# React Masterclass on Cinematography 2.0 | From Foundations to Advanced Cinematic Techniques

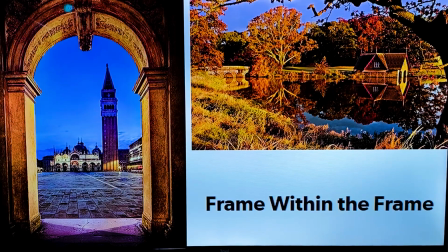(12:15)
So our subject here is this building, but you can see we are using the doorway arch of another building to frame it. And it's a unique way of framing things, and it draws your eyes.
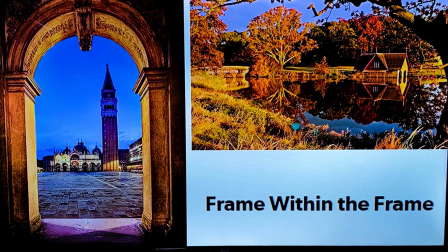(12:30)
Same thing with, we are using this tree here to frame the house and the lake. So this is called frame within a frame.
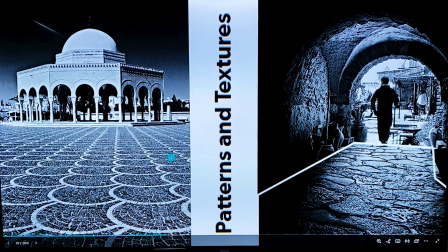(12:37)
Then we have patterns and textures. This one, trust me, before you won't see it everywhere. It's not one of the things that people talk about, but patterns and textures, they go a long way, a very long way. In fact, that's why you have these patterns at my back.
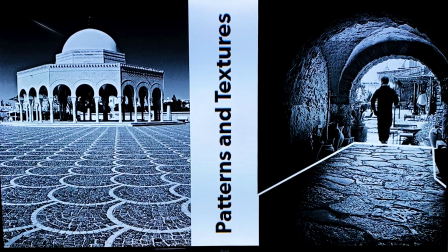(12:55)
You have the vertical ones, you have like the flowers to just give like texture. You have these lights with the circles to just give a little pattern to make your image a little bit more interesting.
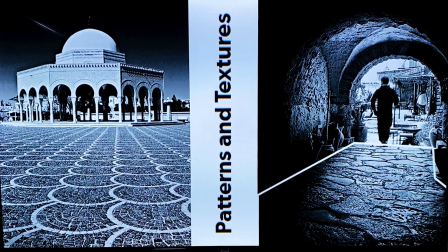(13:06)
So patterns and textures, you always want to try to introduce them wherever you can and whenever you can, so that it makes your image like look really nice.
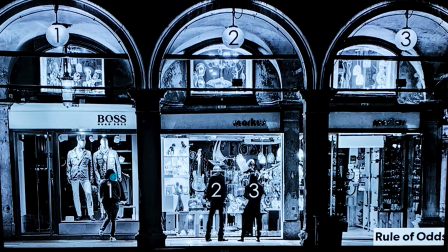(13:15)
The next composition technique we have is called the rule of odds. So if you look at our image here, you have 1, 2, 3. When you just have 3 things, it kind of like
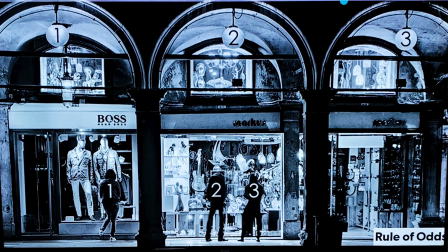(13:28)
gives you your image a certain balance, because if you split them, if you split your image into 2 halves,
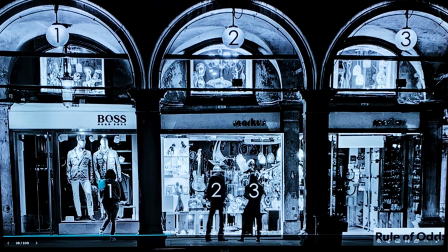(13:37)
you also get symmetry from it. So rule of odds, you have 1 woman here, you have 2 people here, then you have 1 person here. To be crazy.
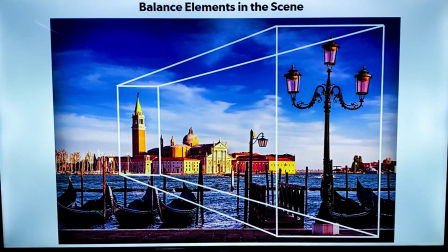(13:50)
This one, now we are talking about balance in the scene. Okay, balance in the scene. So you have this on this side, and then you have this on this side to also balance it. So balancing elements in the scene is also another composition technique,
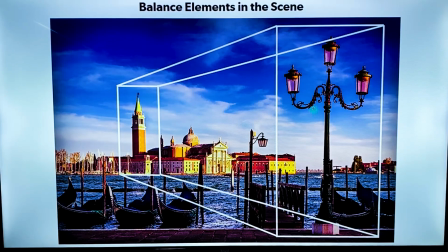(14:10)
and you see it a lot when it comes to symmetry, because it's actually the foundation of symmetry. Whatever is on the left should also be equal to what's on the right, to ensure that the elements are balanced in the scene. So you can use it as a foundation of symmetry, and you can use it on its own where there is no symmetry.
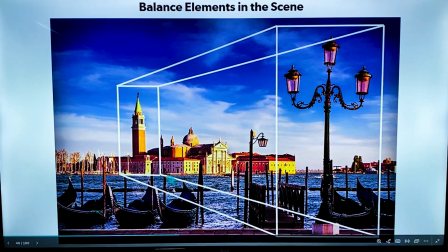(14:28)
For example, this image, there is actually no symmetry, but because if you split it in half, you have this one balancing this one, but the number of ships here, boats here, do not balance the number of boats here. But what is prominent in this image are these 2, like points.
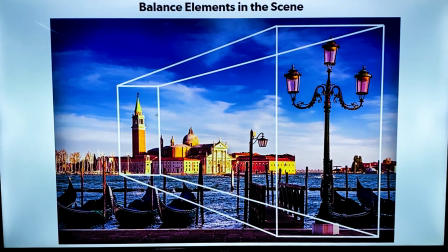(14:50)
and that's what creates that balance, even though every other thing seemingly looks unbalanced.
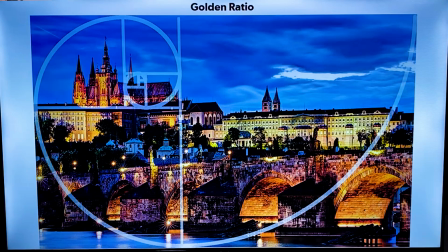(14:57)
Then you have the golden ratio. This one you won't understand it now. It takes a while, but yeah, this is what the golden ratio looks like, and it can actually apply to almost any point.
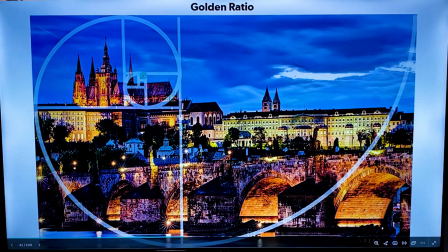(15:11)
Okay, but once you understand this one, this is an advanced composition technique that once you understand,
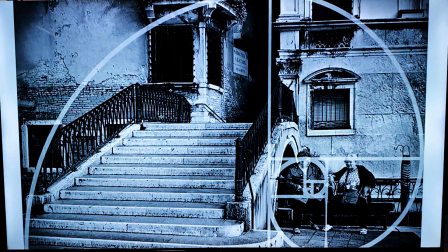(15:17)
you will be doing like great things. Like you can see it also in play here, the golden ratio. So once you take this shape and you apply it to different parts of your image, and before you place your subject where the golden ratio ends, you get a very nice looking image. Now let's move on to framing techniques, okay? So the first one we have is an extreme wide shot. This shot is taken from the movie called Inglourious Basterds. It typically features landscapes and massive building exteriors.
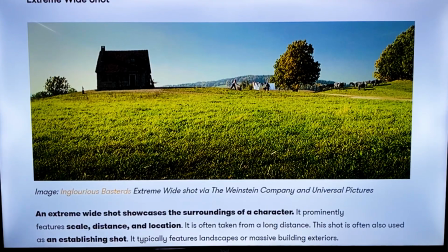(15:51)
So usually when you're like changing scenes, you want to show like an extreme wide shot to establish the new location before you get there.
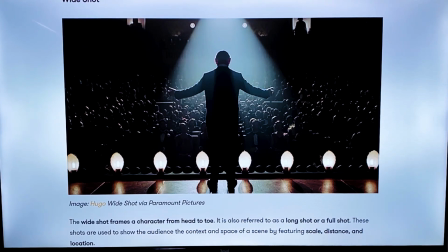(15:59)
Okay, then you have a wide shot. A wide shot frames a character from head to toe. It also referred to as a long shot or a full shot, and it's used to show the audience the context of the space by or the scene by featuring scale, distance, and location.